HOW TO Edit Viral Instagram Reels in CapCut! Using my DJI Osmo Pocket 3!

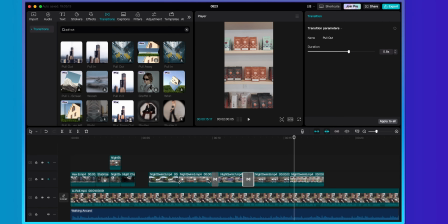And now we are zooming back in, so let's do a pull in. All the variety of Let's make this one a little faster.
Coffee is all the variety of coffees.
Honestly, the transitions within CapCut are incredible and I think they can really add a ton of variety to your shots.
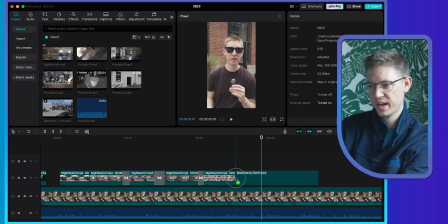So now we're going to Camp North End and I know I have a shot of us driving into Camp North End. And I did do a speed ramp here already and I brought it back in.
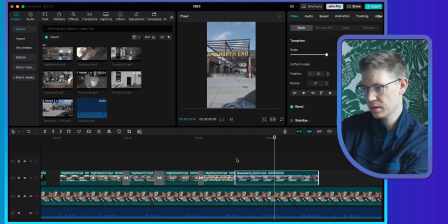When I made my way over to the Camp North End area, you know when I was there.
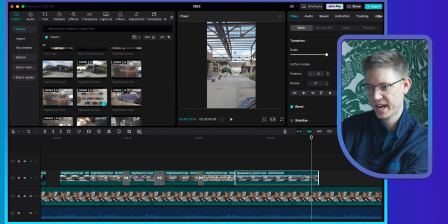That's starting to look really good. And then I am going to talk about Hex Coffee. So let's get an exterior of Hex here.
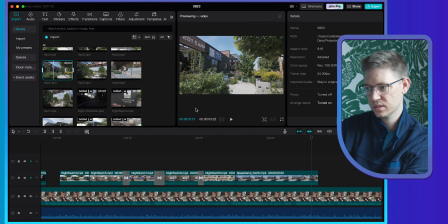I think I like this clip here. So let's do an in and out at the beginning.
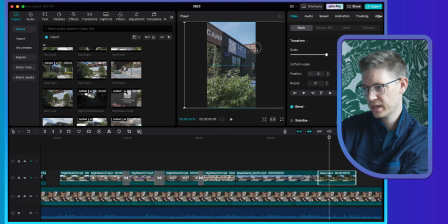Let's grab this in, drag it over. So we're starting to see the Hex logo.
You know when I was there, I had to check out Hex Coffee. Their outdoor space reminds me.
Then I'm going to talk about the outdoor space at Hex, which is really, really impressive. So I know I have a couple clips of it.
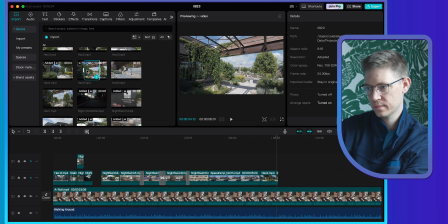So let's start with this one here. Awesome.
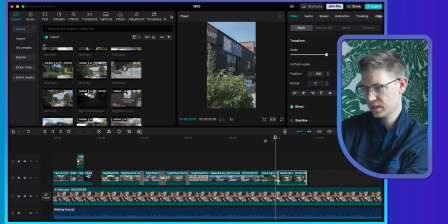Let's grab that down there and see how that looks.
Coffee. Their outdoor space reminds me of an industrial garden because it is in this industrial warehouse.
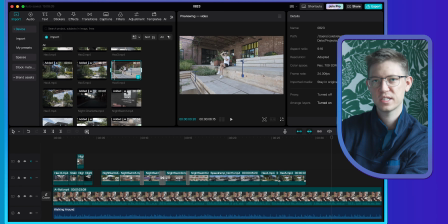And then I have this video clip here of my brother Dawson sitting out and taking a photo. So let's add this clip here.
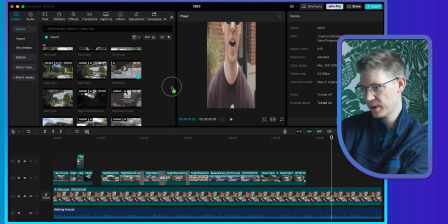This is a cool clip. I really like it a lot. Dawson was taking some film shots while we were at Hex. And let's make sure he's in center of focus.
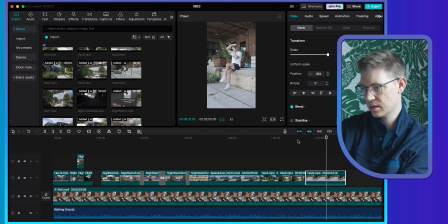It is in this industrial warehouse. Here in Charlotte in the summertime, you must sit outside and enjoy your latte. makes one of my...
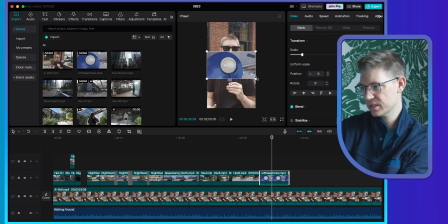So for this, I'm just gonna rotate it. So let's see if I can do that within transform. Rotate, perfect. Let's rotate it 90 degrees.
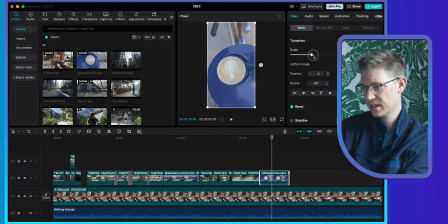Minus 90 actually. And then let's scale it up. Let's see how that looks.
I'd enjoy your latte. Also, Hex makes one of my favorite lattes here in Charlotte.
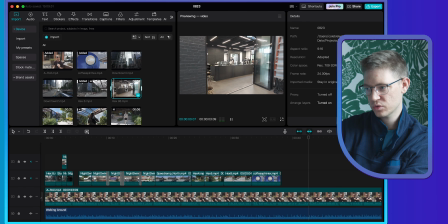So I do have a shot of the baristas working, so I think this clip will work well here.
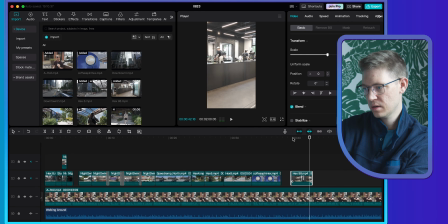Getting top-notch espresso in this latte.
Perfect, I think that's starting to look really great, and I'm okay if I cut the screen here. Smooth and I do have some other Hex shots.
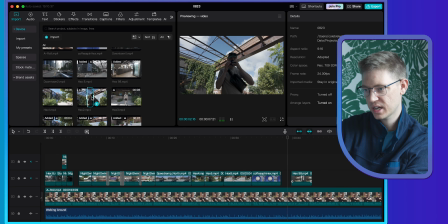Oh, you know, I do have this shot here, so let's add this shot. my favorite lattes here in Charlotte.
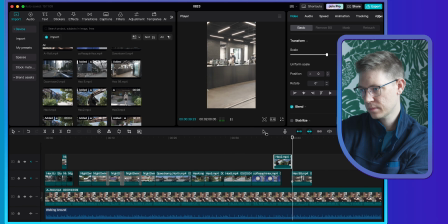It is very smooth and you are getting top-notch espresso in this latte.
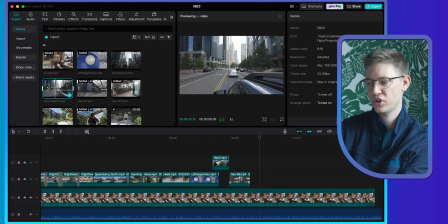Now I know I am going downtown. I have a couple downtown shots to choose from. Let's use this clip here.
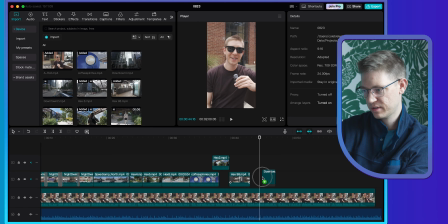That's a great shot outside of the car going downtown.
Downtown, and I went to Provided Coffee.
Okay, so Provided Coffee was a super cozy coffee shop that was downtown.
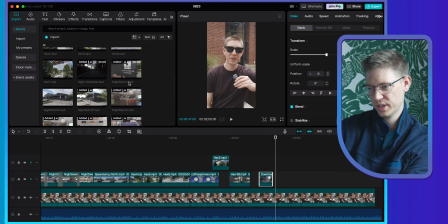It was recommended to us and I really enjoyed it. Well, let's see some exterior shots of Provided Coffee. Okay, let's grab this clip here.
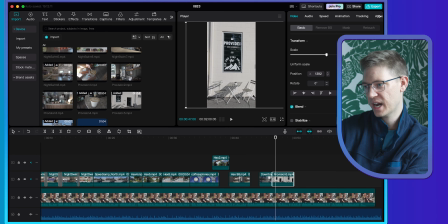Now I do want to get this window because that's really their logo, and honestly they did a great job with their logo, so let's showcase it in our video.
I went to Provided Coffee. Provided?
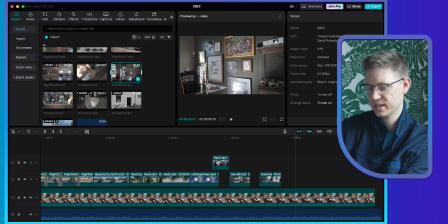Let's add these clips here because I think this really showcases its coziness.
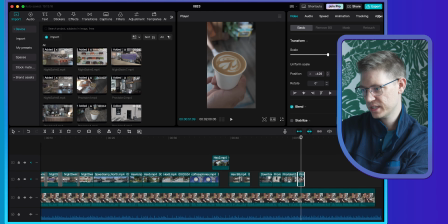Move it over a little bit so we're showcasing the coffee cup.
Cozy little coffee shop. We went to...
That looks great, and I am going to stabilize these shots just a little bit.
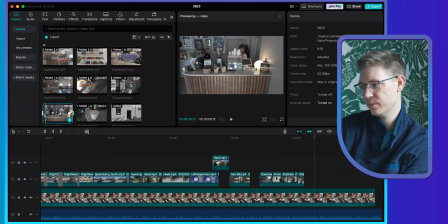So this barista was incredible. He was super cool. He let me film inside his shop, no problem, and also he was really kind and he talked to us about our trip in Charlotte, and he had recommended some other coffee shops to check out.
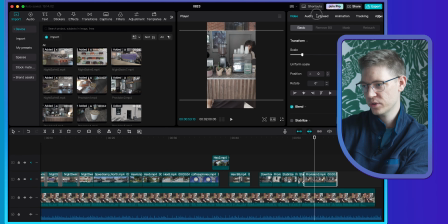It was really great talking with him. Okay, so let's make this clip full screen, and we do want to feature him right in the center here.
Shop. We went there, we talked to the barista, and this really reminded me of a neighborhood coffee shop.
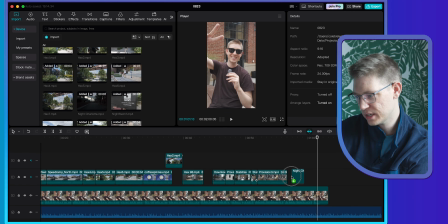I don't mind adding this clip again because I do like it a lot. Let me just do some new in and out points from it.